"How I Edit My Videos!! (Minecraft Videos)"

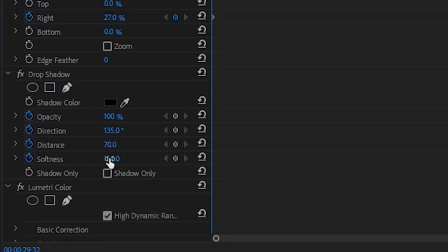[4:06]
I have it at 100, 135, 70, and 150. That's just what it looks like with just the shadow.
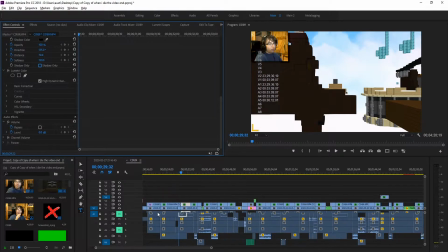[4:13]
And when it comes to audio, what I normally like to do is the audio that I'm actually recording originally on OBS is, it'll be too quiet.
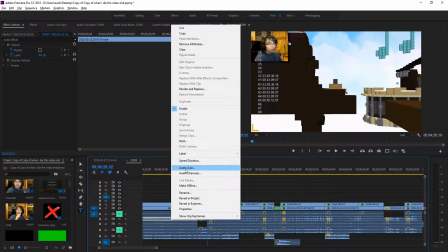[4:20]
So what I do is I normally just unlink this audio file, and I'll go to my audio gain, and I'll normally bump it up to about 8 decibels or so.
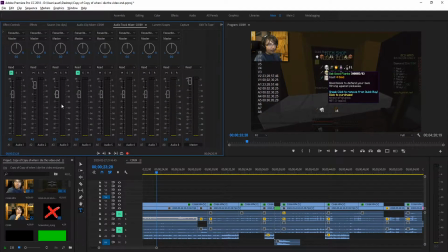[4:28]
And what I'll also do here is I'll go over here and I'll do some of the mixing, and I'll put this up about 4 decibels or so.
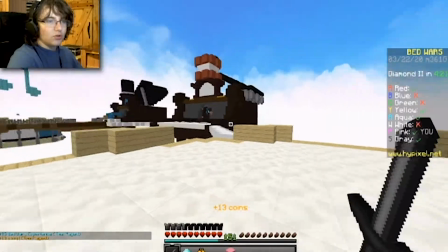[4:34] Get over here! I'm going to stay away.
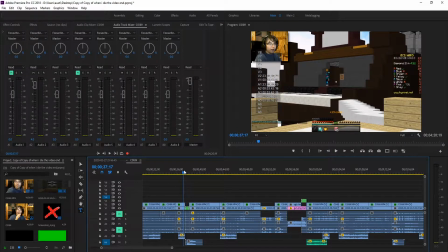[4:36]
I've been doing a little bit more of audio effects into my videos, mainly because it just gives it a different feel, and it's kind of cool, and I did them more in the past, and I just kind of want to bring them back, because 1, it involves a lot more editing, and I like editing, and 2, it just gives a different feel to it. And if you're wondering what this means nested sequence.
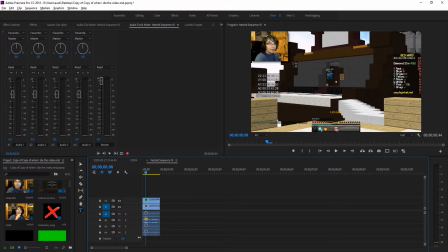[4:54]
Mainly, this means that I kind of had my face cam and the actual video on top of each other. And instead of having to move both of them individually, this kind of just puts it like in a package, if you know what I mean. And my face cam is kind of like planted right on top of this image,
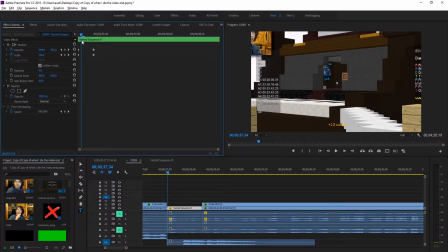[5:13]
and you can tell that because when I go here, if I were to just slowly go frame by frame,
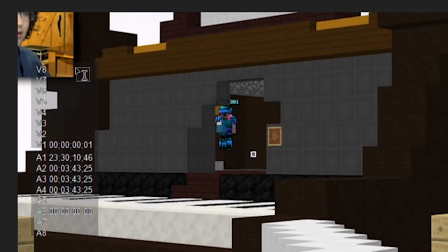[5:19]
you could see that my face cam is kind of implanted on that and it's kind of following with the actual gameplay.
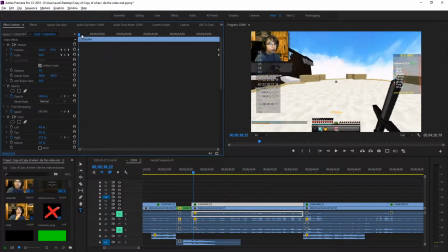[5:26]
One thing I decided to do here is I use keyframes,
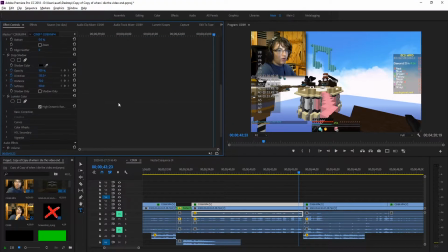[5:28]
and I kind of just like increase the size of my face cam as well as increase the volume to kind of like put a point to what I was trying to say. And normally what I like to do is I like make my face cam, when it comes to things like this, I kind of like to make my face cam maybe about 45 scale, sometimes 50,
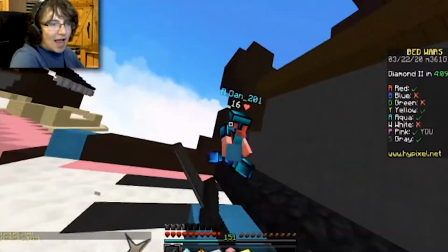[5:44]
just depends on what I'm kind of looking for.
Dan the man. Oh, you're punching.
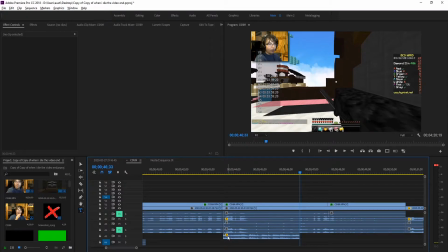[5:50]
By the way, when it comes to just when to stop playing the song, I normally either do it on beat, like of an event happening, or just when it seems right. For this, I kind of did it on beat, like you'll hear a little ding, meaning I killed the person, and then the music stops.
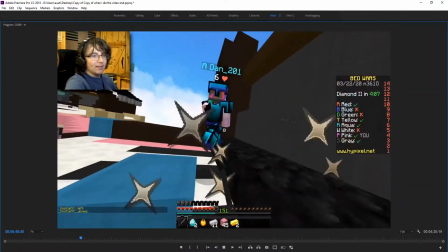[6:05] Dan the man. Oh, you're punching me? Okay, yeah, I'll just kill you like that.
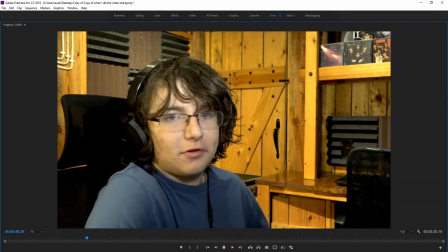[6:11] That's cool. I'll do that. I mean, it's pretty easy.
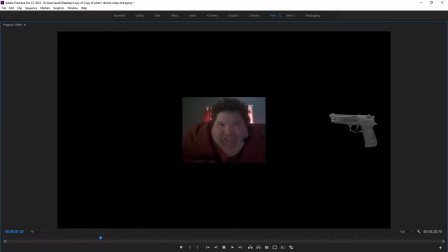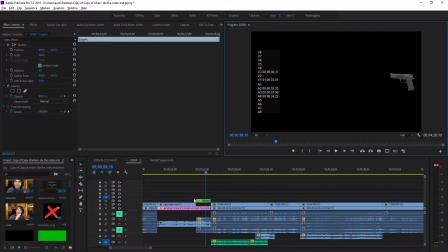[6:21] Alright, you gotta listen now.
Okay, so this was completely unneeded. This was extremely unneeded. But I just was having fun, so I just decided to add this.
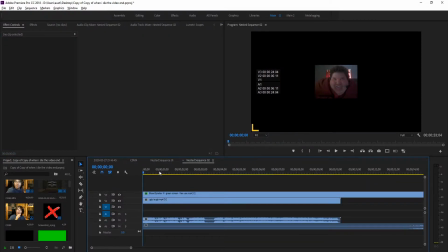[6:35]
I was really debating if what I should do is I should have like the gun have some sort of like fire or some sort of like involvement with it.
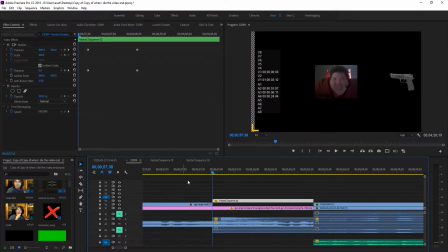[6:44]
I decided to not. I probably should have. It would have made it better. But what I did for something like this is I just found this image on Google. What I decided to do is I kind of just wanted to have this ugly like laugh happen, and then you kind of just see this gun just boop, just out of nowhere.
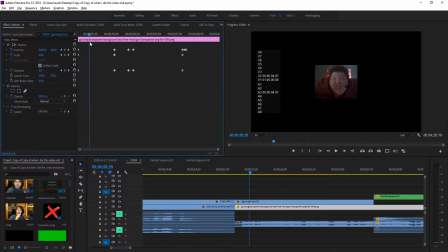[7:03]
And what I decided to do to kind of make it a little bit more realistic is I added a little bit of a rotation on it, as if someone was to be holding the gun.
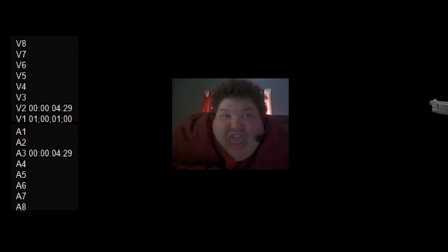[7:11]
So the thing will come in, it's a little bit high, and then it plops down, and then it kind of scurries back, and then it just sits there for a second, and then it shot
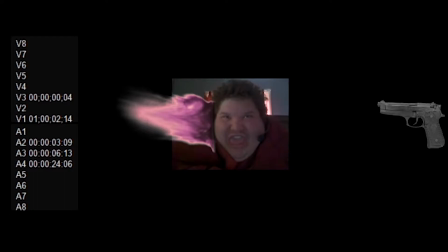[7:23]
goes, you see the blood go, and you'll hear the sound go.
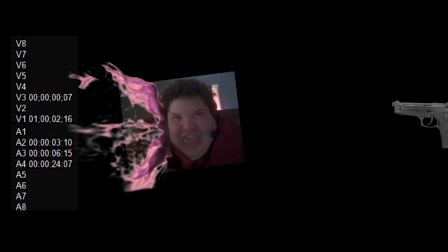[7:28]
The gun will move back like if someone was shooting it, and then it goes forward, and then
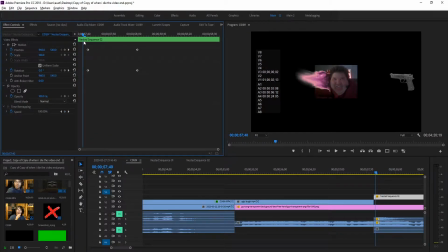[7:35]
this character right here, the person laughing with the blood effect that I found on Google, or I found on YouTube,
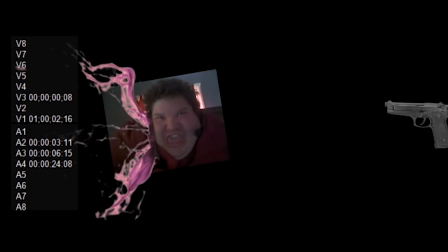[7:42]
that goes off. That kind of just symbolizes that blood is spewing everywhere.
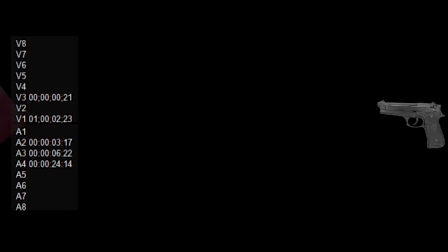[7:47]
It rotates, it just goes in that direction, and then it's out of frame.
You better watch out.
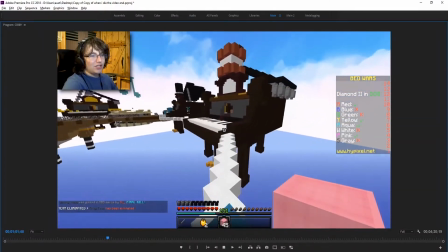[7:52] You better not cry. You better not shout. I'm gonna run away from you now.
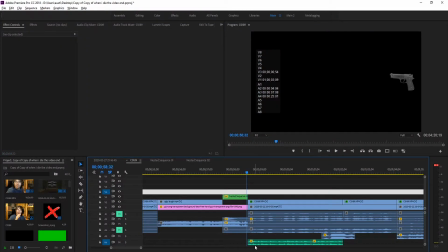[7:57]
One thing I did right here is I kind of just found like this instrumental like orchestra playing this song,
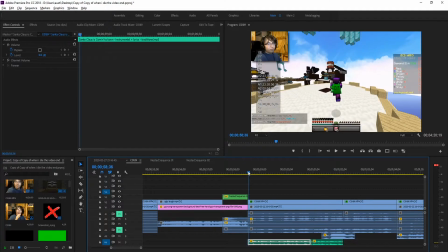[8:03]
and what I actually screwed up on was that when I was singing the song, I was kind of doing it like way too fast compared to what the actual song sounds like.